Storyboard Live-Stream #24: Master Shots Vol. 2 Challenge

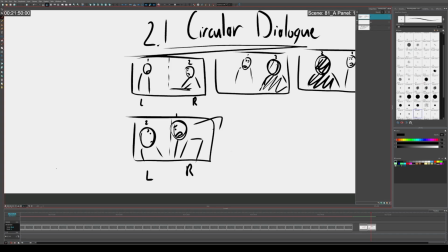(16:43)
So you see what's happened is because the camera orbited, it actually reversed their positions.
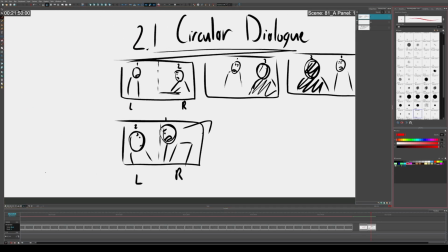(16:50)
And so this is important because this can be related to the dialogue.
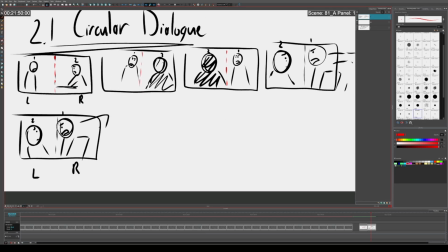(16:55)
So maybe the dialogue, there's like a power dynamic shift that occurred in the dialogue where one of the characters is like,
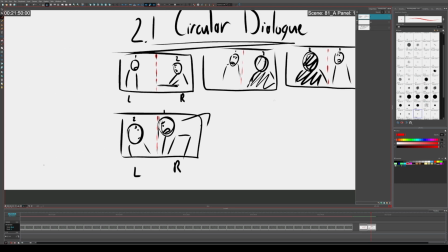(17:04)
I'm in on your little secret and I know that you've done this thing.
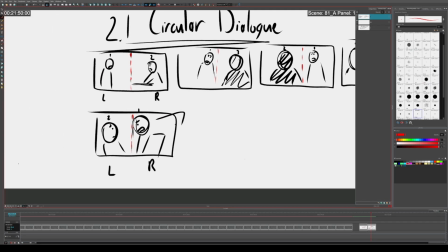(17:08)
And so then the dialogue is implying that, oh my goodness, this guy knows something that we didn't think he knew. Like the audience wasn't aware that he knew of. But then what could happen is character 2 potentially
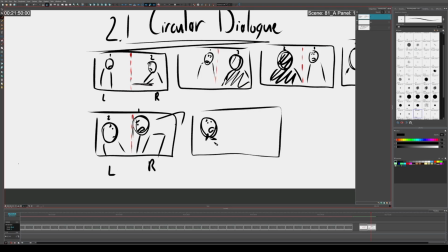(17:25)
could make up a good excuse or something for his story, And then the camera could continue to keep on orbiting. Sorry, this is a weird angle. It could continue to keep on orbiting as he tells his story.
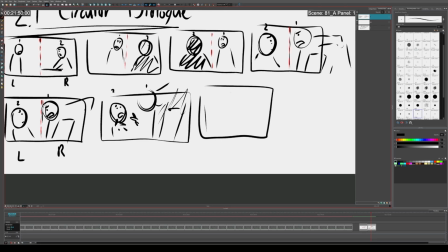(17:45)
And then what's going to happen is, okay, so we're moving behind character 1.
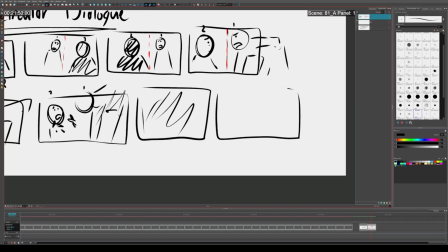(17:50)
Is that then character 2, his story actually makes sense. And then maybe he leans in a little bit. And he's like, yeah, no, I was mountain climbing. And character 1 is like, what?
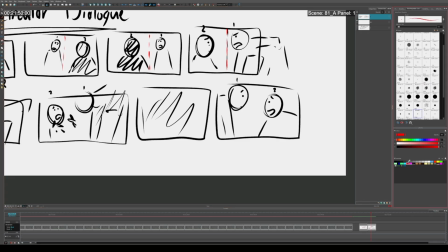(18:11)
And maybe the story, for some reason, makes sense.
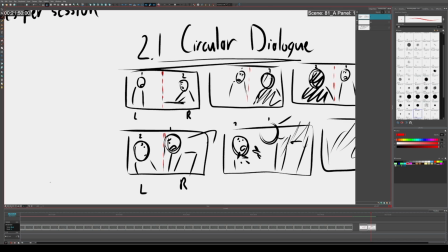(18:15)
So you see what happened is, character 1, because of the camera orbit, as he's talking, he gains control.
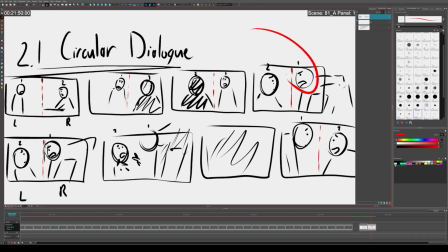(18:24)
He shifts over to screen right.
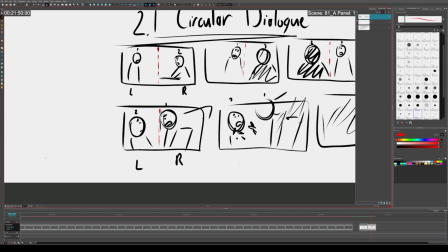(18:26)
But then what happens, as character 2 makes an explanation for himself, the camera continues to orbit instead of just stopping there.
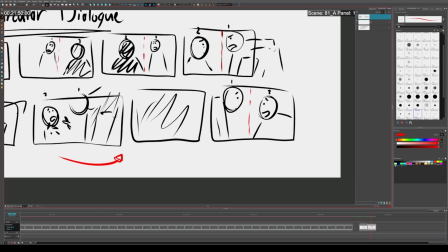(18:33)
Maybe it only stops there briefly. And then he regains control, and he's now back on screen right where he started.
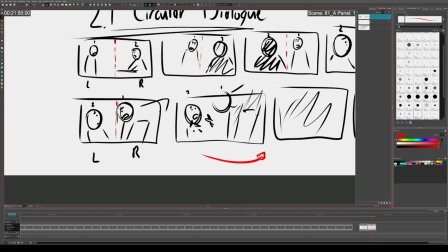(18:39)
So you see, he started on screen right, antagonizing guy is on screen left, antagonizing guy gains screen right, and then victim guy
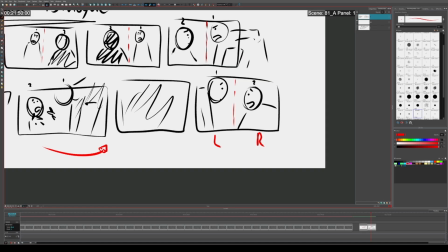(18:55)
regains his lost position. And so now he's still safe at the end of the day. So yeah, that's things to consider with circular dialogue is
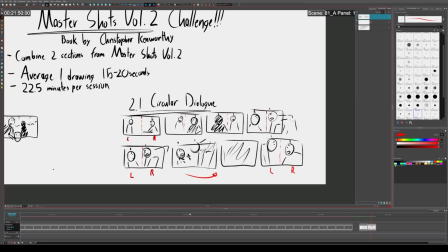(19:11)
just are you using it to intentionally show that some sort of change has occurred with the characters? Granted, other directors like Michael Bay, for example,
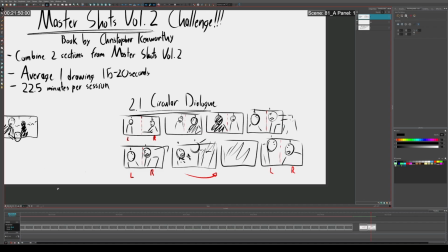(19:23)
will do these orbits where the main point is just to get the audience hyped.
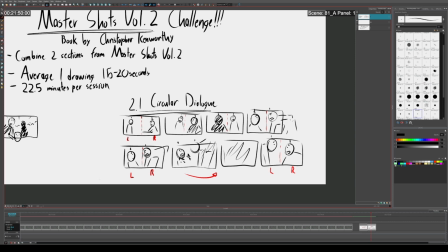(19:30)
There's nothing really meaningful happening in the dialogue as it's circular, but it's there to get you hype. Famously, even as this book points out, the movie Inglourious Bastards,
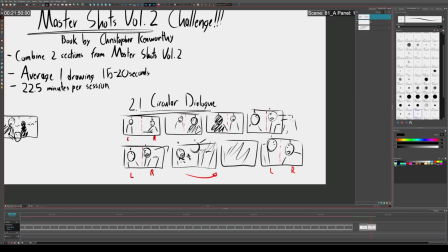(19:49)
from 2010 by Quentin Tarantino, uses circular dialogue for half the movie. Okay, maybe that's not true. It feels like half the movie uses circular dialogue scenes and shots.
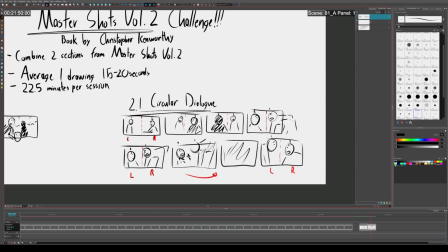(20:07)
That entire movie is just a game with tension and dialogue dynamics.
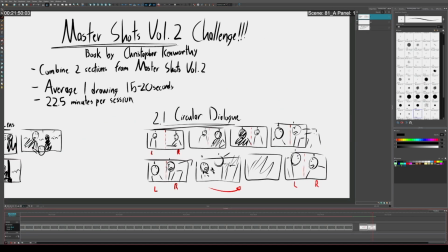(20:13)
I'm convinced that it was written for no other reason than that. But, okay, cool.
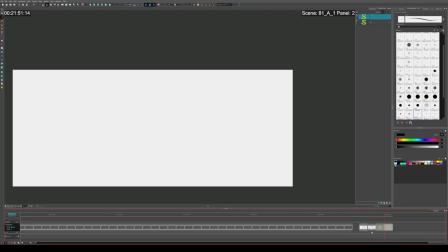(20:23)
Let's continue. And, make a scene.